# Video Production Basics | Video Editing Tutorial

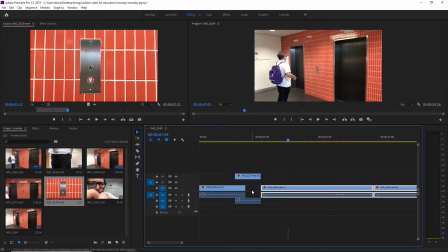8:21 I see I'm now reaching into my pocket.
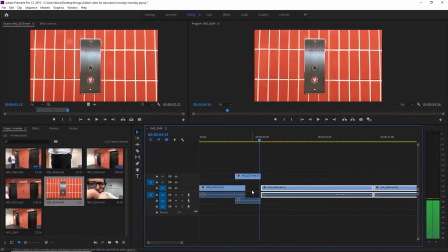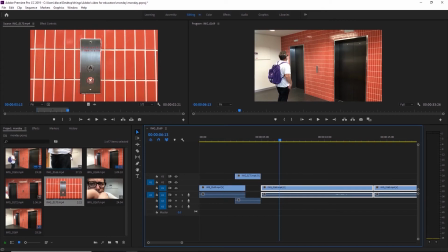8:31 We'll use that to get our next cut. So we're using all these cut-ins to keep our momentum going so we're not just watching on one still shot.
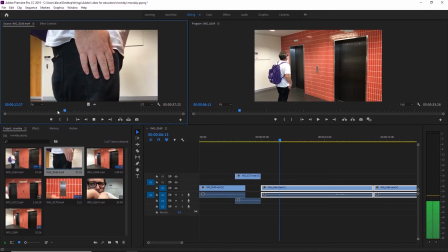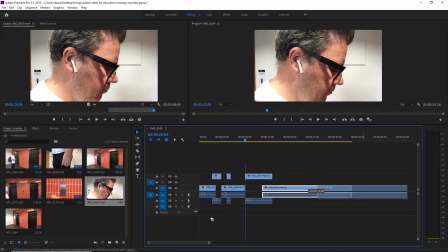8:51 And our last one is this Wes Anderson style shot. Nice and center framed.
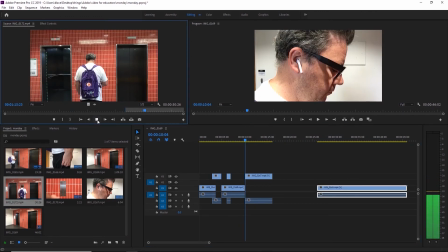8:56 For the major joke, me not noticing the lift.
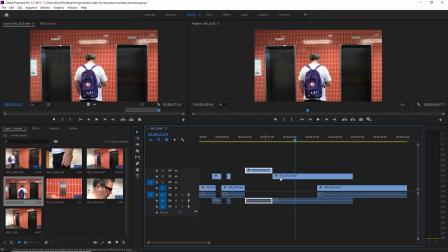9:01 We might even pull this one up a little bit, this one down. We might even use that sound to carry across the two scenes.
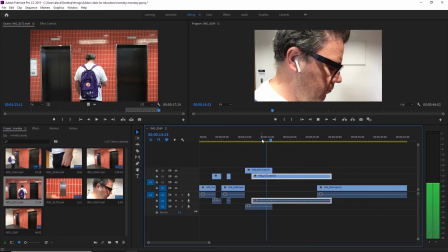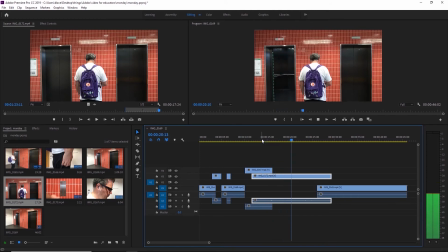9:17 So really obvious that I haven't noticed.
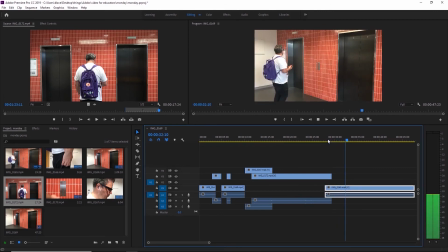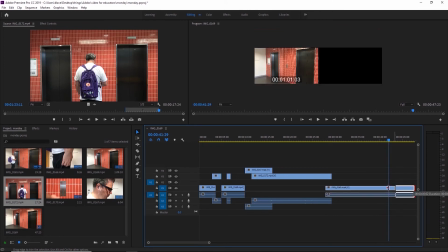9:44 And that's the end of the scene. Drag that end in. We've got the whole thing done in about 45 seconds.
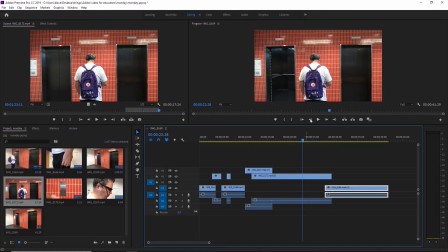9:54 In terms of observing the 180-degree line rule, each shot that we've got has always been with me, with the camera on my right-hand side, even these straight on shots. Shots here, everything's straight on.
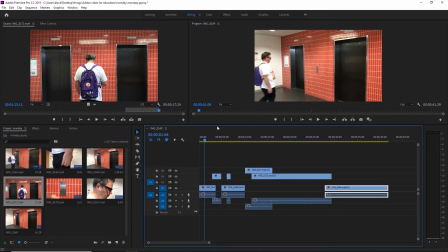10:08 I don't ever shoot from the left-hand side because that would actually flip where I sit on screen.
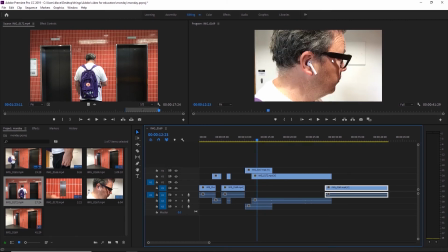10:14 I make things look weird. The way we've done it is I'm always looking from left to right.
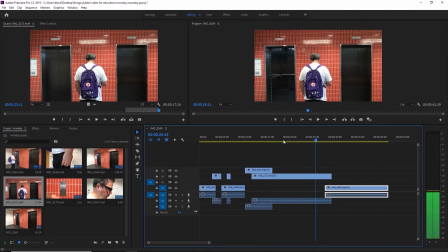All right, that's our whole sequence done. It's rough, but it's a rough cut. That's as good as it needs to be. It establishes where everything is.
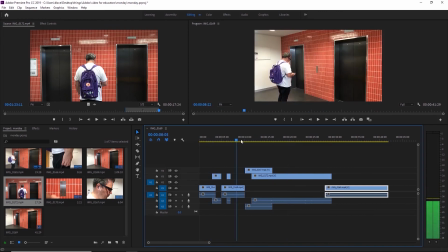10:35 We can go in and tighten things up. We can sort out the sound. But we've got our cutaways. We've got our action. It's good enough for us for now. All right, so we're going to export it out. We're going to go File, Export, Media.
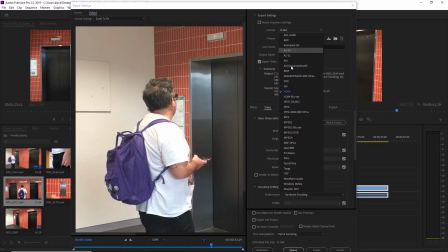10:51 All right, so in our export window, we want our format set to H.264. That's our compressor that gets us an MP4. From our presets, I'm going to use the Vimeo 1080p. You could use the YouTube version of the same thing.
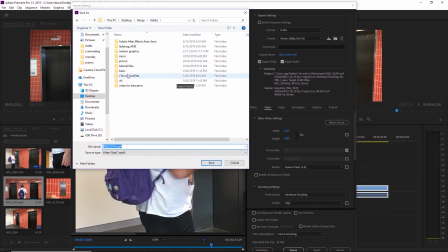11:10 We're going to make sure that we name it correctly. I'm going to make a new folder in here for my exports. I'm going to call it Rough Cut Monday.
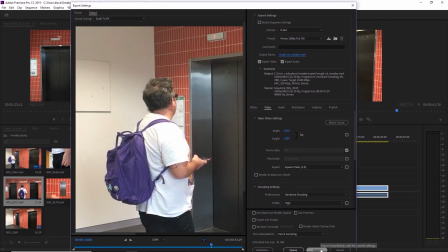11:29 Last thing I'm going to do is press export. And that's it done. Remember to check in at the live class to see a more in-depth explanation of some of these concepts. Good luck.
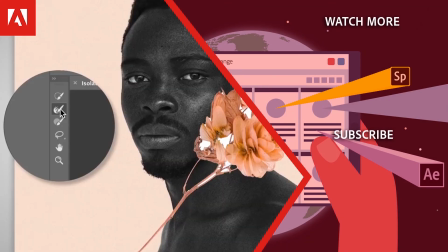11:43 Hi everyone, thanks for watching. Click the link in the description below to explore more free online professional development on the Adobe Education Exchange.
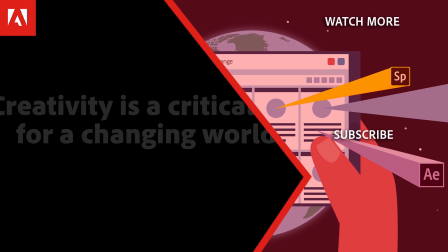11:51 And click the link on the screen to subscribe to the channel for more videos.